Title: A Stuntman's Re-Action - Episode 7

Hello and welcome back to the channel. Here we are again with another episode of A Stuntman Reacts. Here we have another video. This is a series of videos where I react to different action sequences from short films and other such projects, if you will, where I basically just give my take on them, what I thought was good about them, what I thought could be improved upon them, to kind of help you grow when it comes to doing stunts, or just want to learn more about it and just kind of hear my take on those things. So we're going to jump into a short film that was apparently filmed on the Canon 7D called The Hunt. So let's get to it.
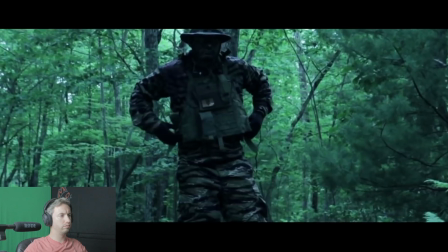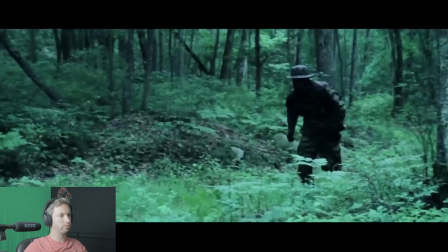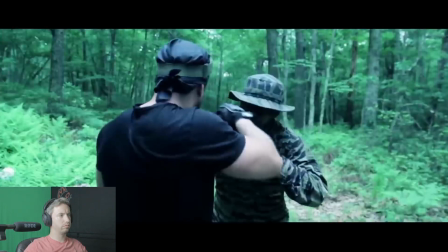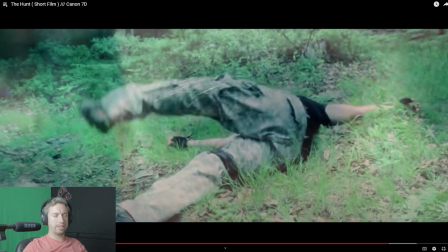[0:58]
Alright, right there. Example of guys that don't know how to stunt fight, and so they edit it in such a way to try to cover that up and make it not look as good.
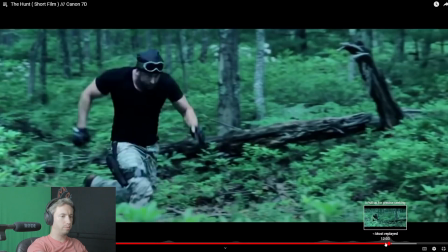[1:10]
So what do we have here? So we have running at each other in slow motion.
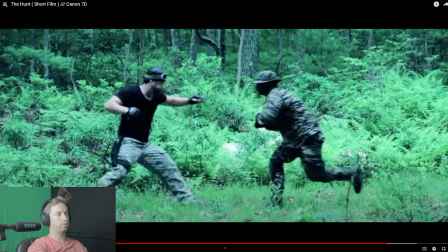[1:17]
They're coming in. Now they're a lot slower than they were running before. Here to throw the punch. So he goes to throw the punch.
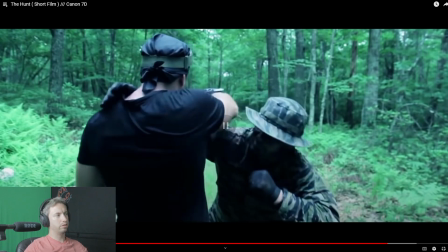[1:26]
He ducks it. And his arm comes in to grab.
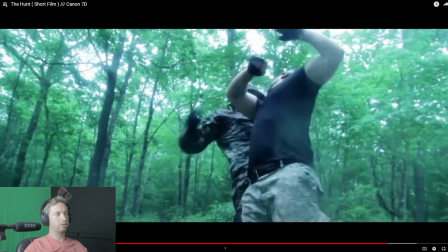[1:31]
But now the next shot, his arm is pulling back. The guy that camos, his arm is already back here, and the other guy is twisting,
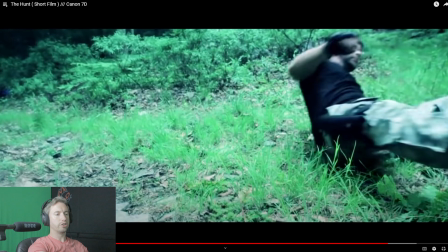[1:44]
and the very next moment he's on the ground. So here's an example of what I talk about when I talk about bad
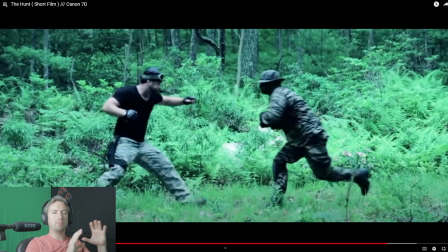[1:49]
editing. So you don't see, there's a jump in time. So an example right here,
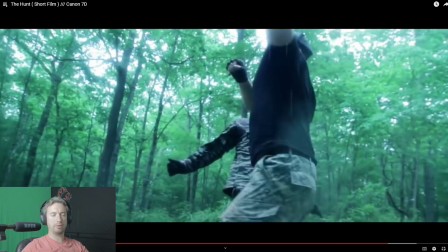[1:59]
he's supposed to have done something to his head, maybe cracked, broke his neck or something. I'm not sure. But here he is. He's standing all the way up. So we see right now he's completely vertical at the moment. He's starting to turn his body a little bit. Very next moment, he will be almost completely on the ground.
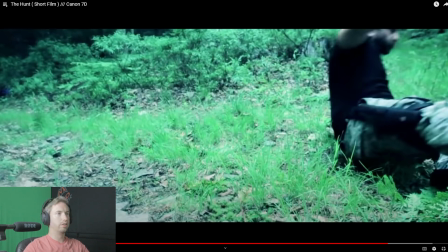[2:16]
Watch. Now look at that. He's sitting down, just like that. And that in your brain, that just does something really weird. There's a disconnect here, because 1 second he's standing, the very next frame he's on the ground, finishing a fall.
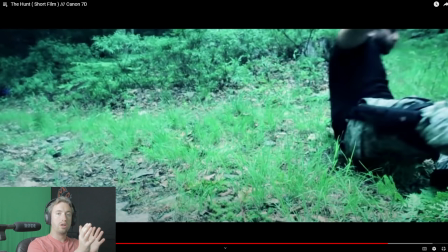[2:32]
At the very least, the way you could fix this, at the very least, is to have him fall out of frame, then cut to him in this position, right like he is right now, and that would work way better. But to have him standing up, and the next moment he's halfway on the ground, there's a gap of time we're missing that our brains can't fill in.
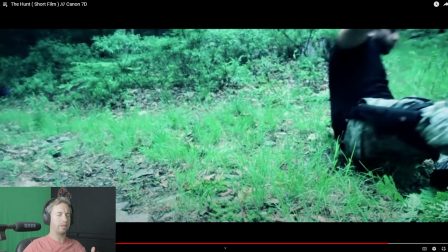[2:48]
And it's like, that was weird. So that's the problem with that. And that's all there is for The Hunt. So we're going to take a look at another one, actually. This one's called Retribution. Let's take a look.
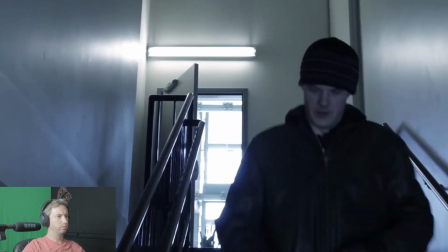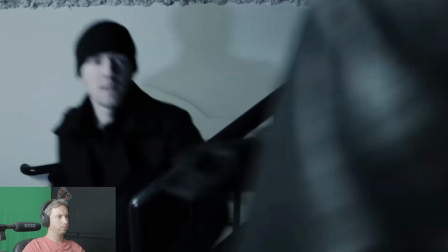[3:14] Hey!
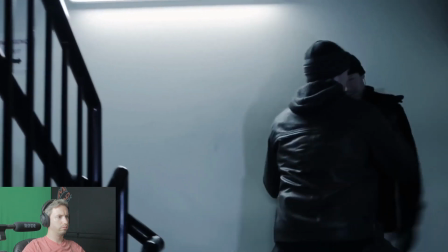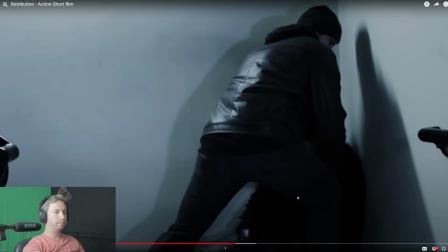[3:20]
So first thing I noticed, it's not too bad, but these guys, I saw another one of their projects a little while ago, and it seemed like they're pro-military or ex-military something, because the way they moved and such,
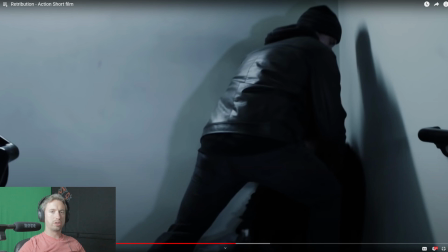[3:35]
for the most part, suggested that they're professionals or used to be in the military or something like that. Their gear looked legit, and everything. The way they talked sounded legit.
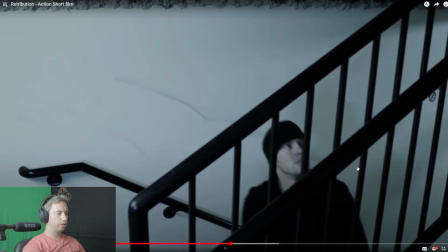[3:47]
But here I'm noticing this just is very weak feeling. Not much to it, and then that spinning elbow lacked intensity.
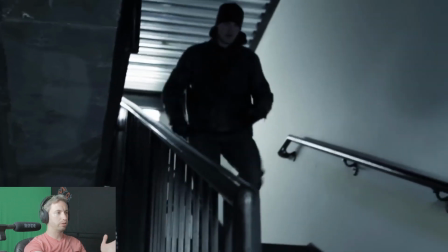[3:55]
Watch.
Hey!
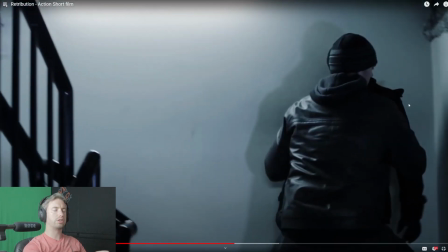[4:00]
And part of the problem with that too, I noticed, was that we don't get the full extent of the elbow.
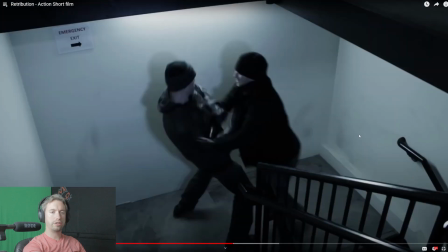[4:06]
We just have him turn, and now he's turned and he's finishing it off.